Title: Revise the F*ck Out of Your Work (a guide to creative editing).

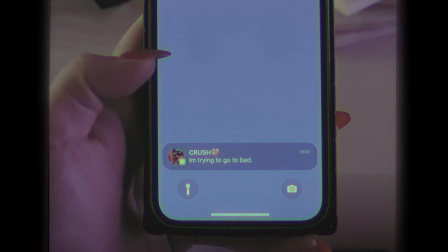8:21 He said he was trying to go to bed, but he said he was thinking about me,
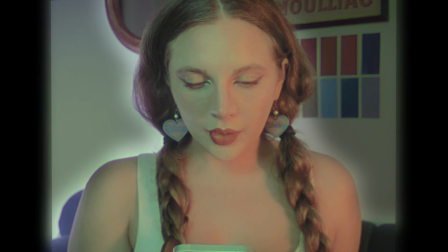8:26 and then he said every song reminds me of you, and I was thinking, but baby,
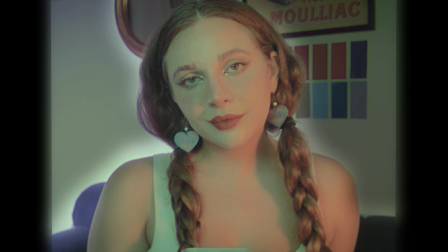8:33 everything reminds me of you.
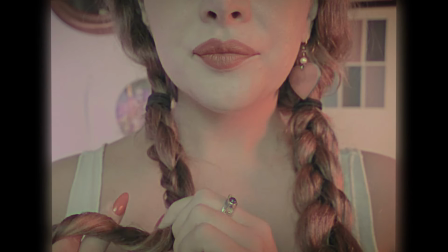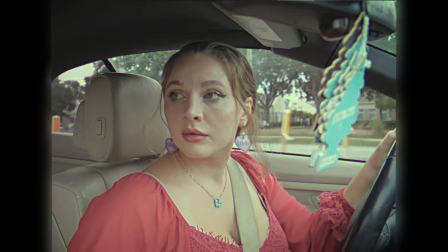8:41 on my mind on the drive to work and the drive back too and i think about you when i brush my teeth you even crossed
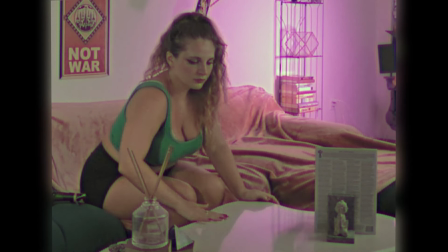8:49 my mind when i was buying apples at the grocery store when i'm doing chores making the bed or even when i'm setting my alarm for the next morning
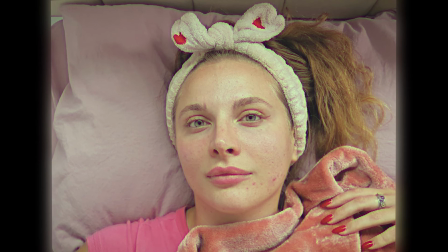8:56 to wake up bright and early just to remind me to think about you again you're the absolute mind of the century because
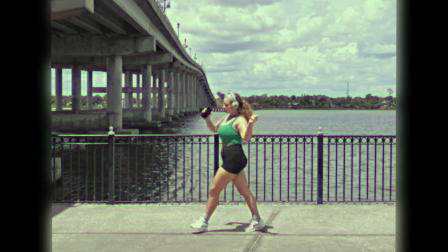9:03 i'm thinking about you even when i'm not thinking about you last night you said every song reminds me of you and I guess I could say the same,
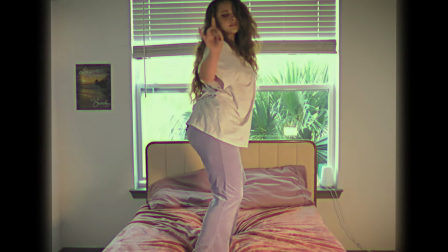9:11 but I'm reminded of you by every instrument. Chord, octave, and half note too.
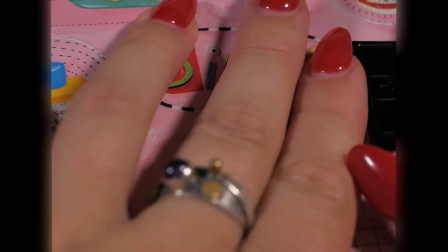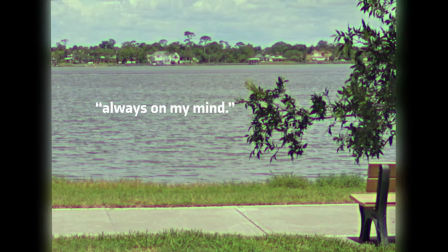All right, hello, so I am back. So that actually took me a little bit longer than I had originally anticipated, thus the whole scenery switch. This is actually being recorded a few days later, but right now what I want to go over is some creative decisions that I made. As you know, as creatives, when we release a project, it's not like the decisions that we made about that project or that song or that video it's not like they're like they're an accident they're very intentional so i want to share you some intentional decisions that i made maybe you have the same creative process i would love to know what you think about the decisions that i made and the things that i changed do you think they were the right move what would you have done do you do similar processes i'm really curious to know about you so so let me know but i'm specifically right now just gonna go through certain sections of the videos and explain why i made those decisions i wanted to differentiate the intro world
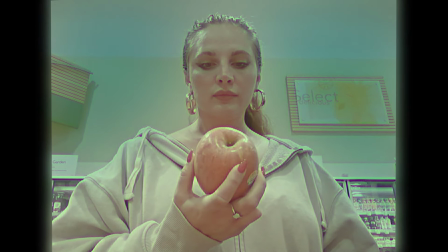10:24 with the actual world of the poem but baby everything
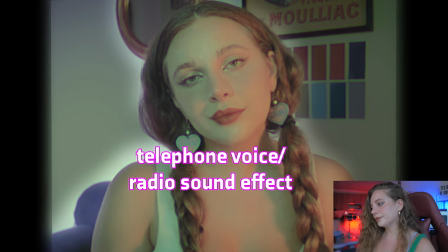10:30 reminds me of you
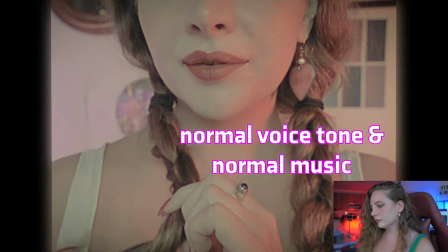you're on my mind on the so i changed that part to sound like it was coming from a phone because i wanted the difference between the worlds to be reflected in an auditory way and then this part
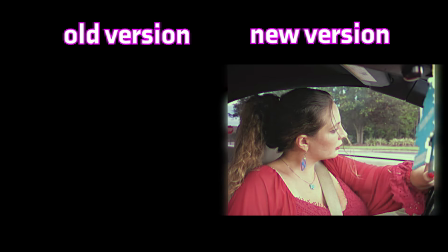10:51 because i'm thinking about you even when i'm not thinking about you but let me show
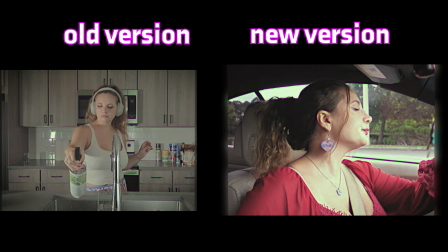10:56 you the original one thinking about you even when i'm not thinking about you so in the original version i wanted to resemble that
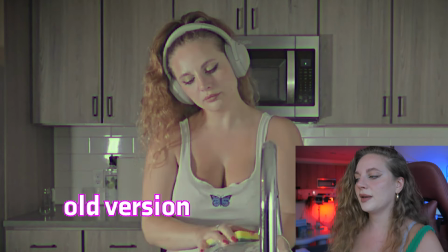11:04 visually by myself dancing and doing chores like because i'm doing chores but obviously I'm thinking about something else.
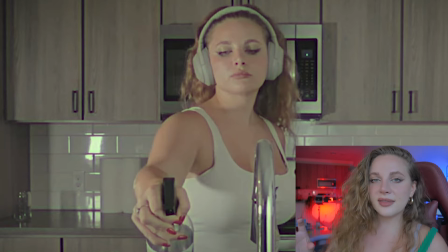11:12 So I thought that I wanted to resemble that visually that way, but I didn't think that the words in the shots matched because there's a lot of like sorrow in my
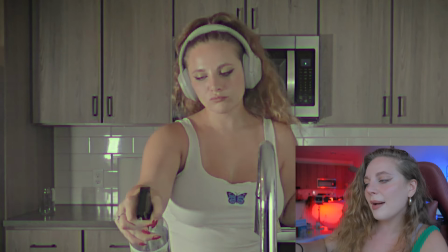11:21 voice and I felt like that was a little bit too happy for just that specific part. It's the climax in a way like I'm even thinking about you when I'm not thinking about you like goddamn you know? So that's why I changed it to me looking a little bit more sad in the car you even when i'm not thinking about you so then i
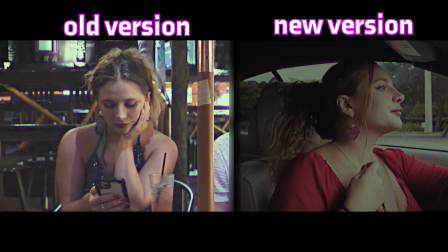11:41 also changed the ending part last night you said every song reminds me of you in this part i was trying to with the visuals like even
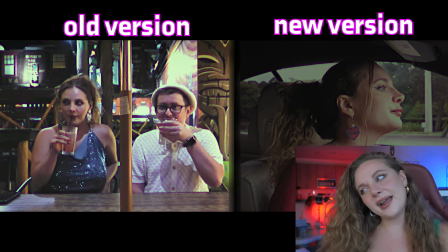11:49 when i'm out with my friends drinking i'm like checking my phone thinking about you but i don't know something about it just felt really random and
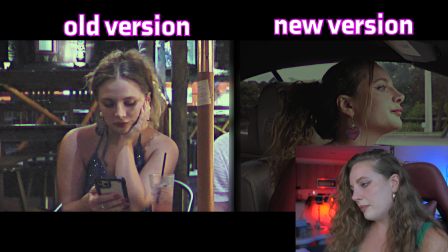11:57 so that's why i circled back to some of the shots from the beginning of the video last night you said every song reminds me of you and
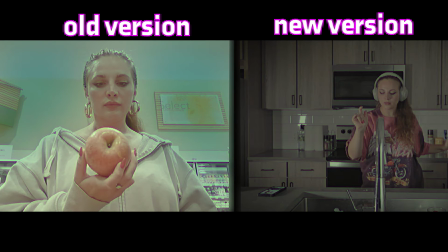12:05 then And then the ending, let's go back to the original.
I'm reminded of you by every instrument, chord, octave, and half note too.
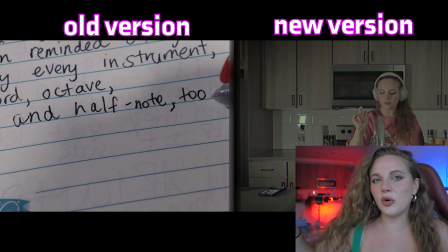12:13 And I guess that's okay. I tried to do a montage of all of the little moments to kind of say, this is the instrument, this is the chord, and this is the half note. I tried to do like a montage of all of the moments, but sometimes when you reuse a shot that you've already used, it makes it less powerful.